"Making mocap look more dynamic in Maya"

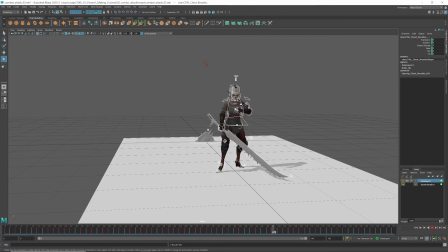So yeah, I just key every golden pose and try to make that pose really clean and nice in different view.
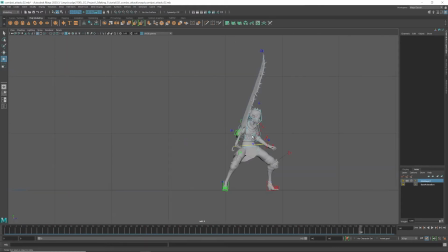In first video I showed you how I set up this shortcut for camera change. So when I make pose, for example
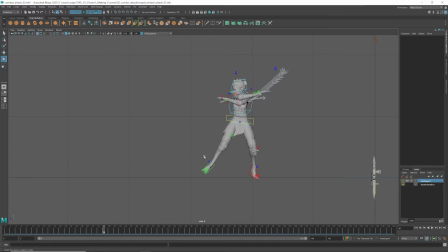this pose, I check this all pose in different view. Front view is important, and but not just front view, and side view is, and sometimes you will need to check top view as well,
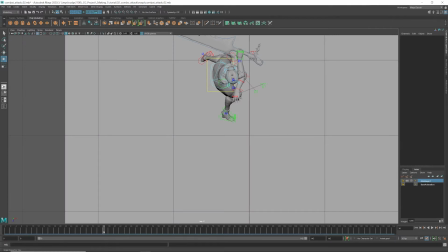because what players sees, it depends on game, but players see the back view most of the time,
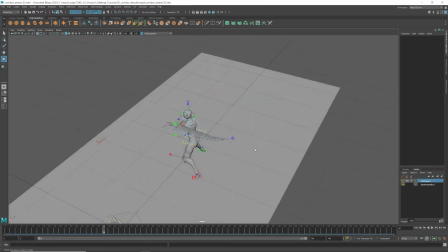or it can be quarter view. So it's always important.
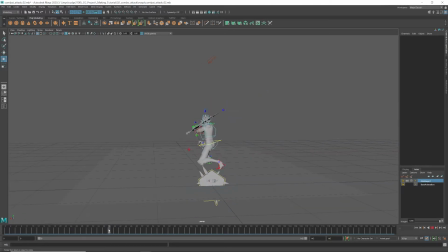It's good to make your character looks very nice in different angle. And as you can see, this one, the base layer looks a bit slow,
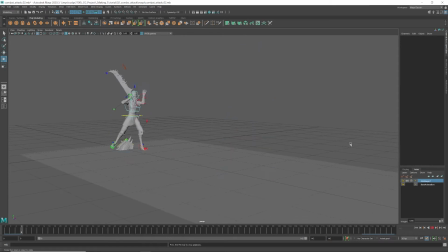but after changing the pose, it looks much faster. Well, in the frame length is same. I didn't change any timing at all. It's just I just changed on top of this space animation,
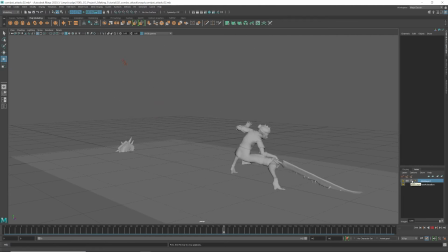but still it looks quite fast compared to the base animation. It is because I made the pose bigger. So making pose bigger, push the pose means
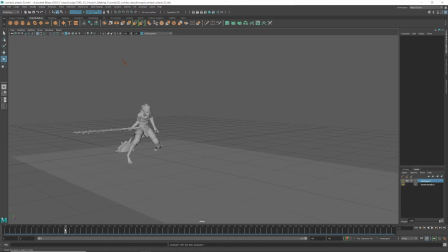your animation will be faster because it travel. Let's just see this motion. It's in base animation, it travels like this much from here and here.
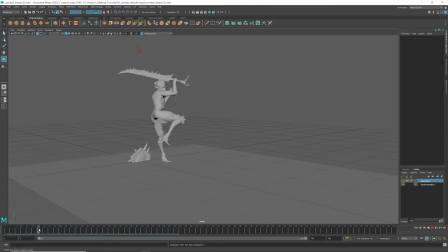But in animation layer, I made this pose much bigger than base layer. It makes in same frame, it makes this pose changes bigger. So and then the space, moving space is bigger.
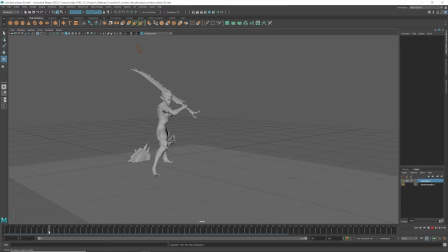It means in same frame length, if the motion if the mesh travel bigger space, it means it moves faster. That's why even I didn't change any frame length, it looks already faster.
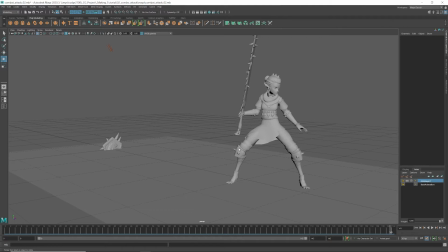This is why I started not changing the timing at the beginning. I will explain why I did before. I just select all and then shrink the frame.
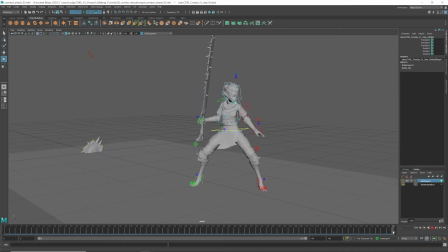Like now it's 142 frame, but I like select all controller and I tend to make fast this reduce this frame length like 124 or like as a 90% or
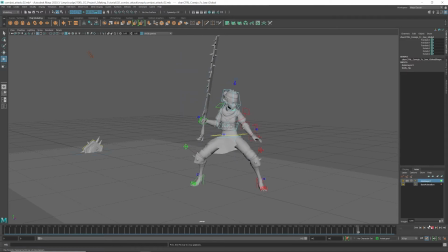92-94%, so it moves faster. But I don't do it anymore. I try not to do it, or I change the timing later after changing pose.
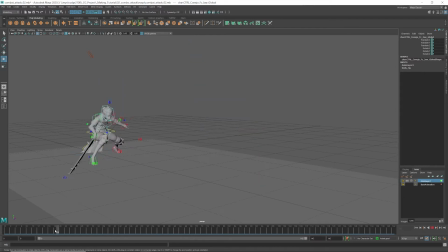I still change the timing, but I don't change the timing before, because if I change the timing before changing pose, when I change the pose and also it change the timing, so it kind of mess up.
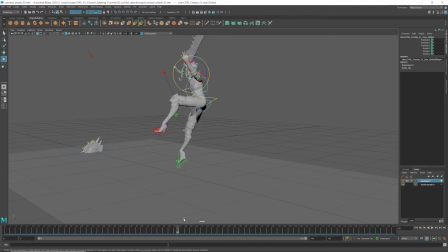It makes too fast because I made this character motion faster, but when I change the pose, I also make the character movement faster. So yeah, you can change the timing, but
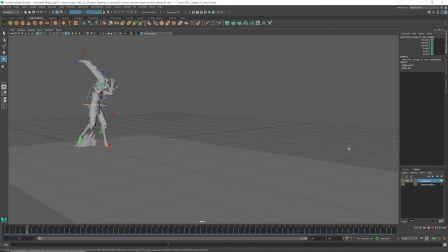I think it's better changing pose, changing timing is after changing pose.